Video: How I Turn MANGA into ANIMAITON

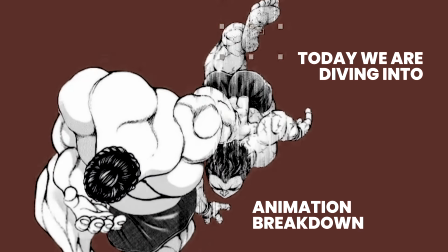[0:13]
Hello! Today we're diving into an animation breakdown. The one hour version is up on Patreon if you want to check it out.
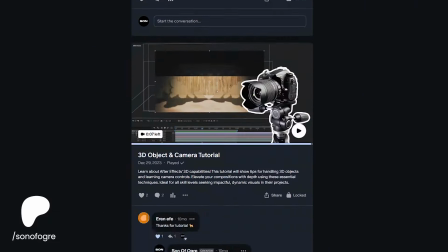[0:22]
There's also some VFX,
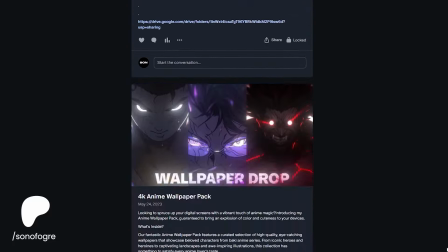[0:24]
sound effects and some wallpapers there and I also added a coaching tier.
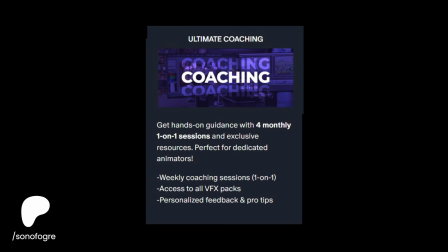[0:32]
So yeah thank you for watching and let's get straight to work.
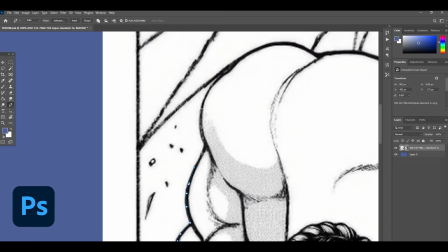[0:37]
First things first we open up Photoshop and pick the shot we want to animate.
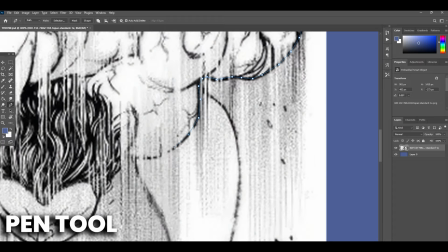[0:44]
Once we've chosen the right frame we use the pen tool to carefully cut out each character and separating them from the background.
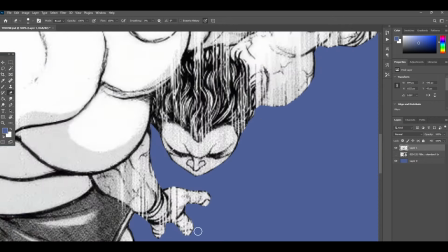[0:55]
I recommend using pen tool since it gives the best and most precise results at least for me personally.
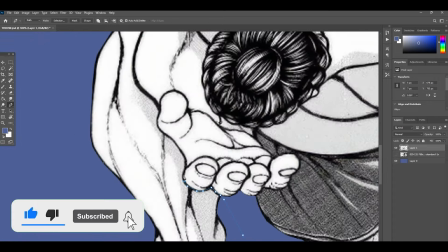[1:05]
After we cut out the characters for the background we move on to the next step.
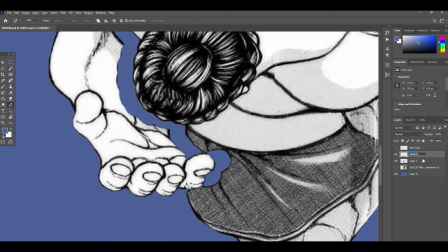[1:12]
And the next step is cutting out the body parts into different layers.
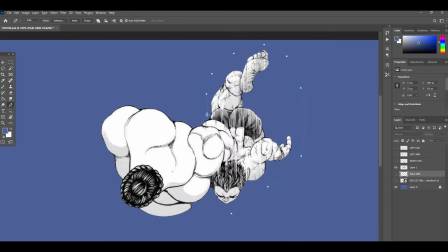[1:18]
This way when it's time to animate we can move each part independently and it makes the motion look more dynamic and realistic.
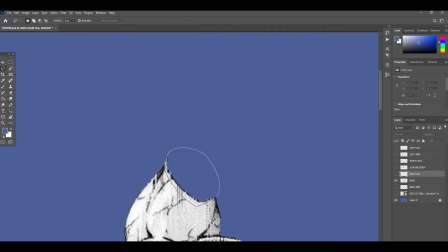[1:31]
To fill in the gaps left in the cutout layers I typically use the content-aware fill.
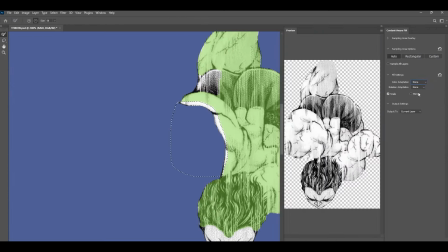[1:38]
And feel free to experiment with the settings to find what works best for your specific shot.
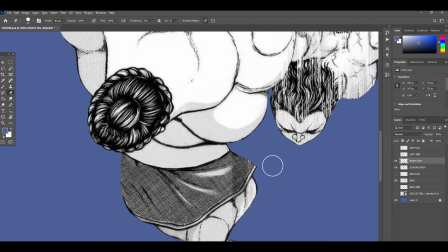[1:46]
And if you need a tutorial for something specific, I also offer that on my Patreon.
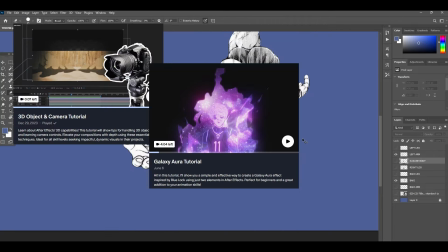[1:53]
I've done tutorials on 3D camera effects, aura effects and other fundamental tutorials.
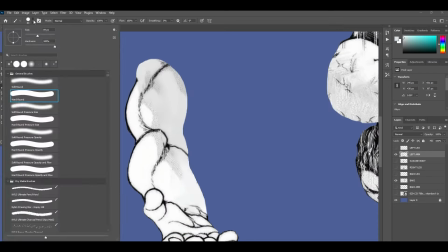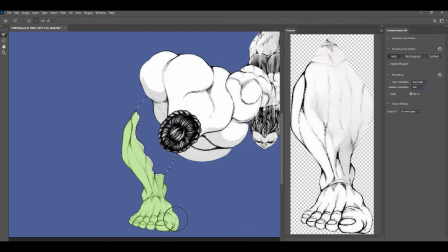[2:05]
Okay, now that we've separated the body parts, it's time to get to the fun part and that's animation.
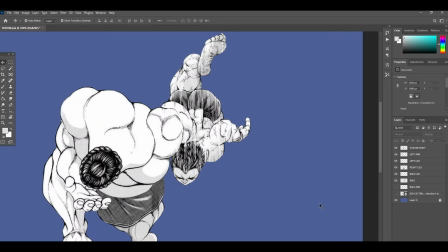[2:12]
This is where we bring our characters to life and really start to see our hard work pay off.
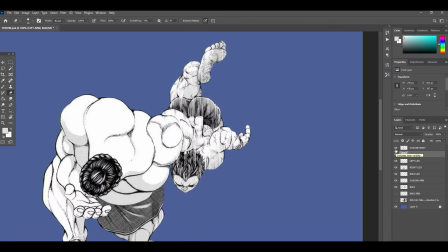[2:20]
So let's open up the After Effects and let's start animating.
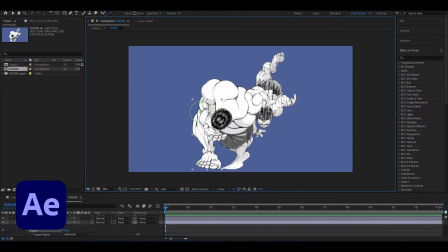[2:28]
Okay so here I use the advanced puppet pin tool.
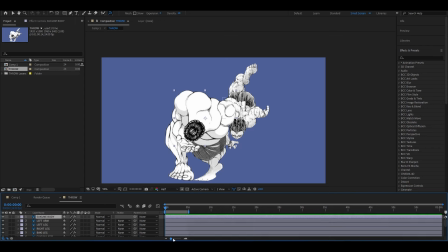[2:33]
It works just like the regular puppet tool but with added benefit of
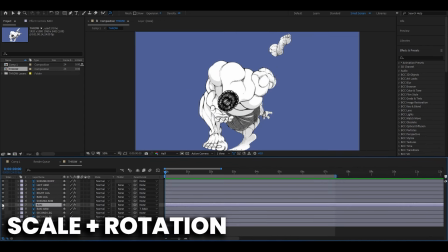[2:38]
being able to adjust the scale and rotation for each individual pin.
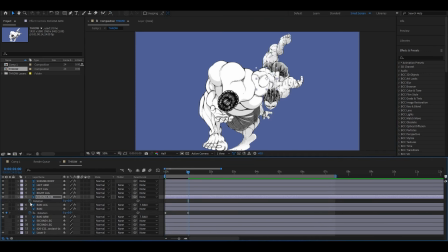[2:44]
And this gives us more flexibility and more options for creating dynamic movements.
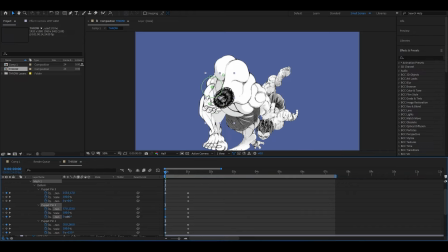[2:51]
And right now I'm just applying these puppet pins on each body part that we previously separated.
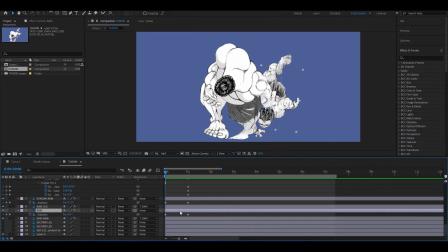[2:59]
I think it's really important to have a vision for the shot and visualize how it's going to move before you start animating.
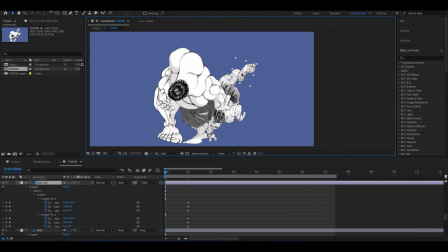[3:07]
The characters in Bucky Manga are usually drawn in motion already so that helps me a lot.
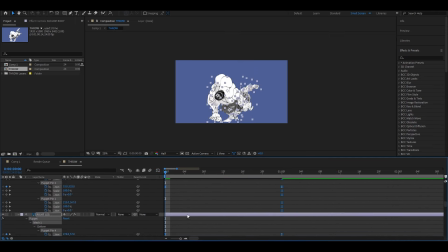[3:16]
Right now I'm adding bazires and adjusting the graphs to make the movement smoother which gives me a better control over the speed.
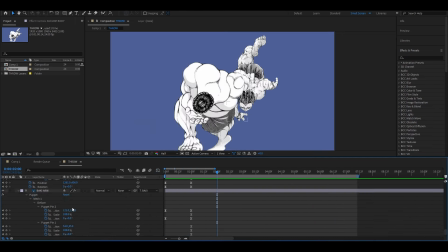[3:24]
It takes a lot of time to find a sweet spot but it's worth it for the final result.
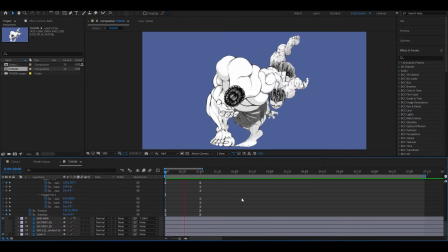[3:34]
I've also been considering streaming the process and sharing more behind-the-scenes
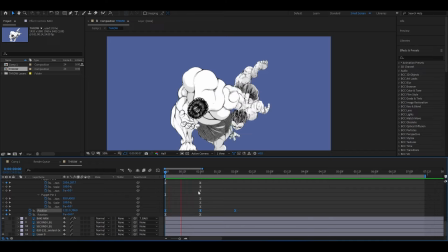[3:39]
content but I might be a bit too shy for that right now,
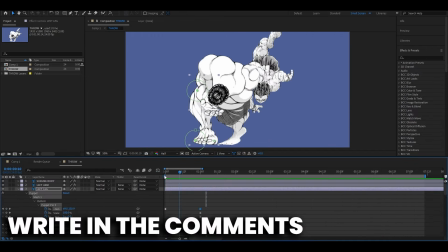[3:45]
so let me know if you'd like me to do that.
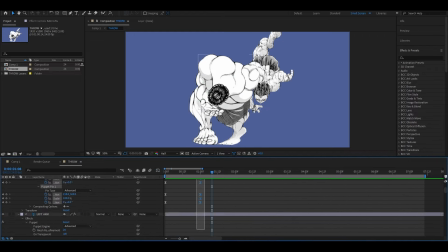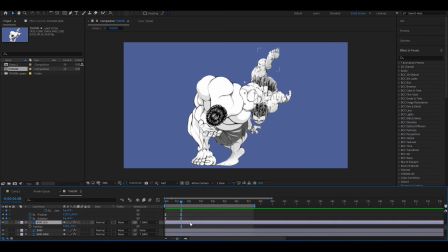[3:53]
So around here I started to lose my mind a little bit from all the keyframes, but after two coffee shots I managed to make it work in the end. So I would say coffee is definitely optimal for animating.